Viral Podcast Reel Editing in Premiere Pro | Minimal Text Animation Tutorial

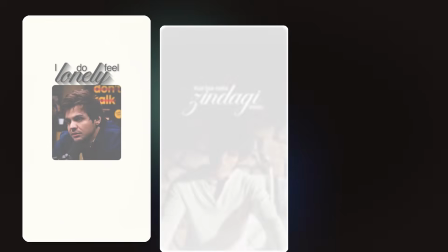0s
What is up, everyone? Welcome back.
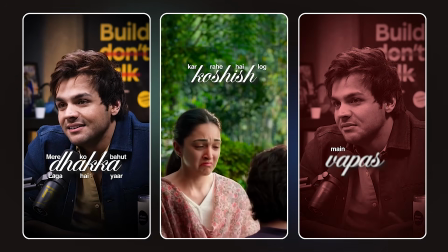2s
Today I'm going to show you how to edit a viral minimal text animation podcast reel, completely inside Premiere Pro.
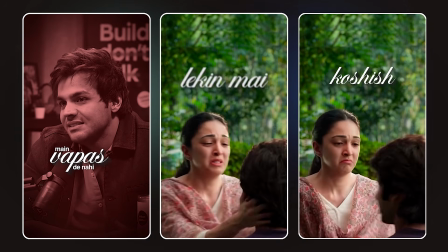9s
Clean, minimal, super satisfying to watch. And we're not wasting any time, so let's get straight into it.
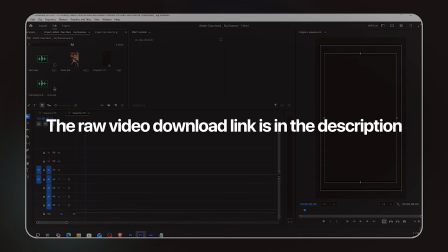16s
The raw video files are available for download. The link is in the description. Go grab them and edit along with me.
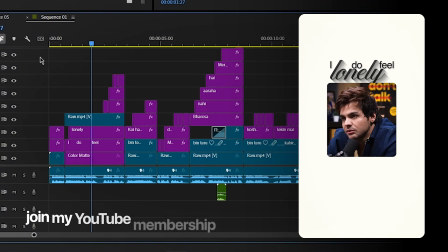21s
And if you want the full Premiere Pro project file, you can join my YouTube membership.
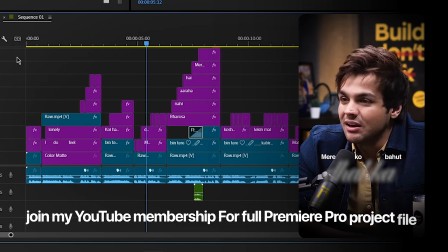26s
The link is on screen and in the description.
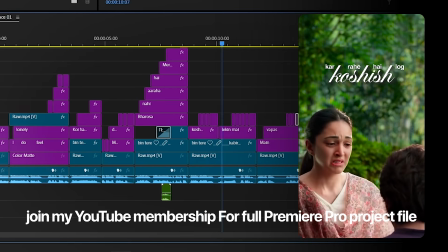28s
You'll get the complete project file so you can open it up, click through every layer, and understand exactly how everything works.
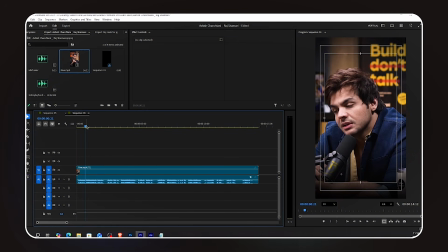36s
All right, let's build this thing. Scene by scene, step by step. I've already added the raw video to my timeline. I cut the video right at the point where the first scene ends. This is where scene 1 stops.
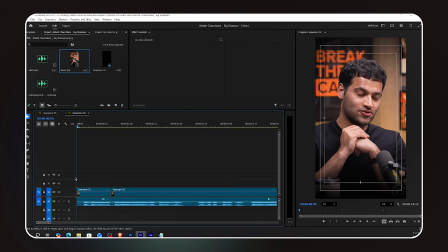I grab the text tool and type my first text.
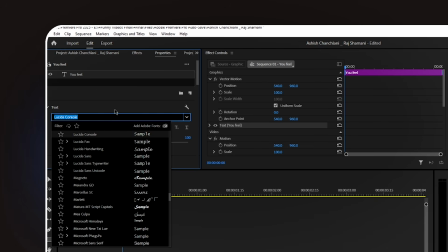69s
Then I select the text, go to Properties, and change the font to Helvetica Bold. I decrease the font size a little, and we want it compact and clean. I center align it and adjust the position on screen until it looks right.
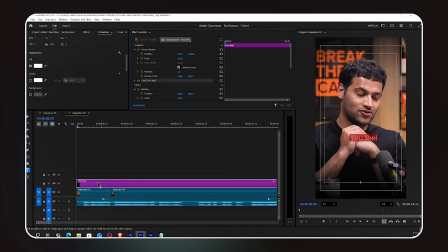Now I duplicate the text layer and type the second text. This is our highlighted most important word.
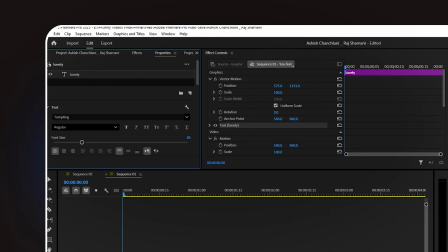99s
I change the font to Tempting. It's a beautiful script font that gives the highlighted word a different energy from the regular text.
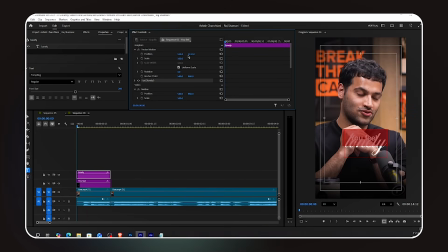106s
I also increase the size of this highlighted text. It should be noticeably larger to create visual hierarchy.
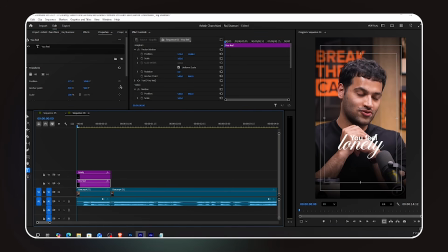121s
Looking at it, the first text feels slightly too big in comparison, so I go back and decrease it just a tiny bit. Now the size relationship between the two looks balanced and intentional. Now for the effects.
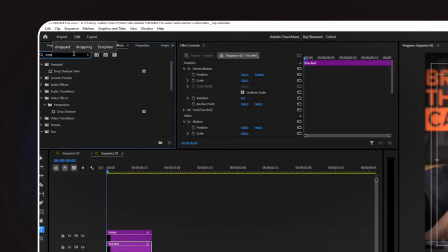135s
I go to the effects panel, search for drop shadow, and drag and drop it onto the first text layer.
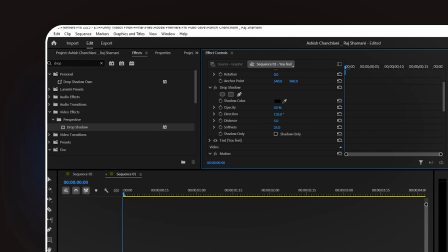140s
In the effect controls, I adjust the settings to match what I'm showing on screen. Copy my values or adjust to your own taste.
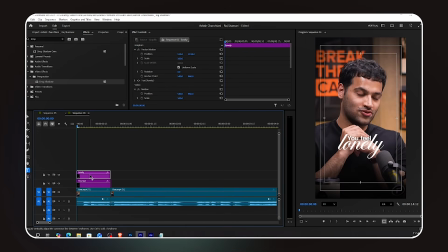146s
The drop shadow gives the regular text a subtle depth. For the highlighted word, we're doing something more dramatic.
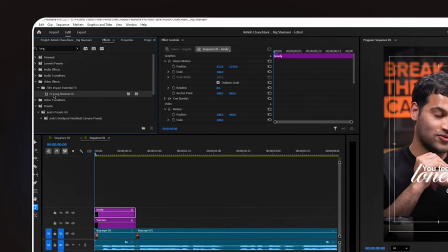153s
A long shadow. Go to Effects, search for long shadow, and drag it onto the highlighted text layer.
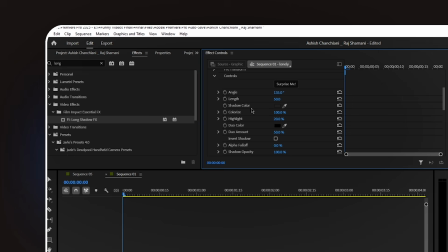161s
In the effect controls, I set the alpha falloff to 100% and the shadow opacity to 75%. This creates that gorgeous long diagonal shadow that you can see in the final result.
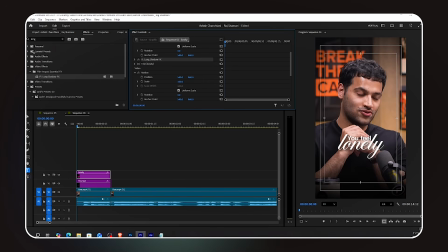174s
It really makes the highlighted word look premium. Now, let's animate. The text is going to slide up and fade in, very smooth and cinematic. I go to Effects and search for Transform.
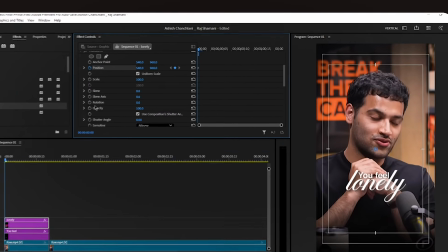187s
I drag and drop the transform effect onto the first text layer. In the effect controls, I turn on the keyframes for position and opacity.
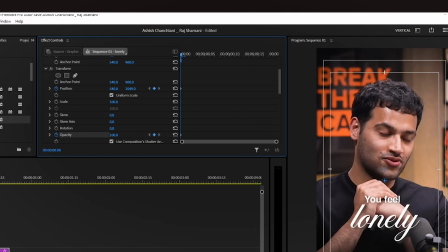196s
At the first keyframe, I slide the text slightly downward from its final position, just a small amount, and set the opacity to 0 so it starts invisible. Then I move a few frames forward and reset both the position back to the original spot and the opacity back to 100%.
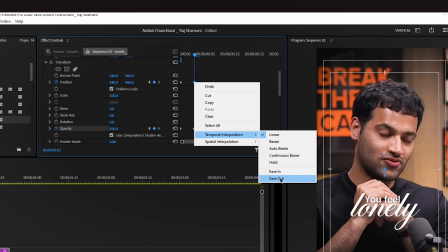214s
Now the text slides up and fades in at the same time. Very clean.
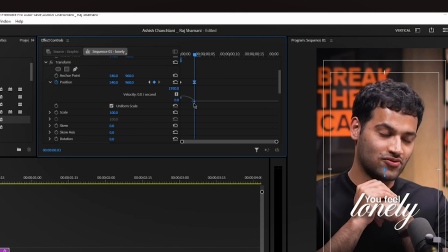219s
I select the last keyframe on position, right-click, and choose Ease In. Then I open the graph editor and adjust the curve so the text moves fast at the beginning and slows down as it reaches its final position.
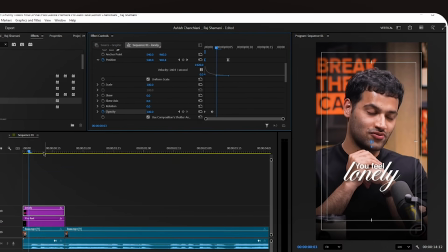231s
This makes the animation feel very natural. It has weight to it, not robotic.
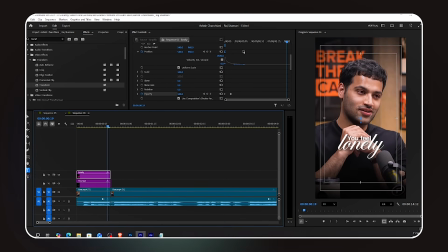237s
I adjust the keyframe timing until the speed feels just right for the pacing of the video. And scene 1 is done.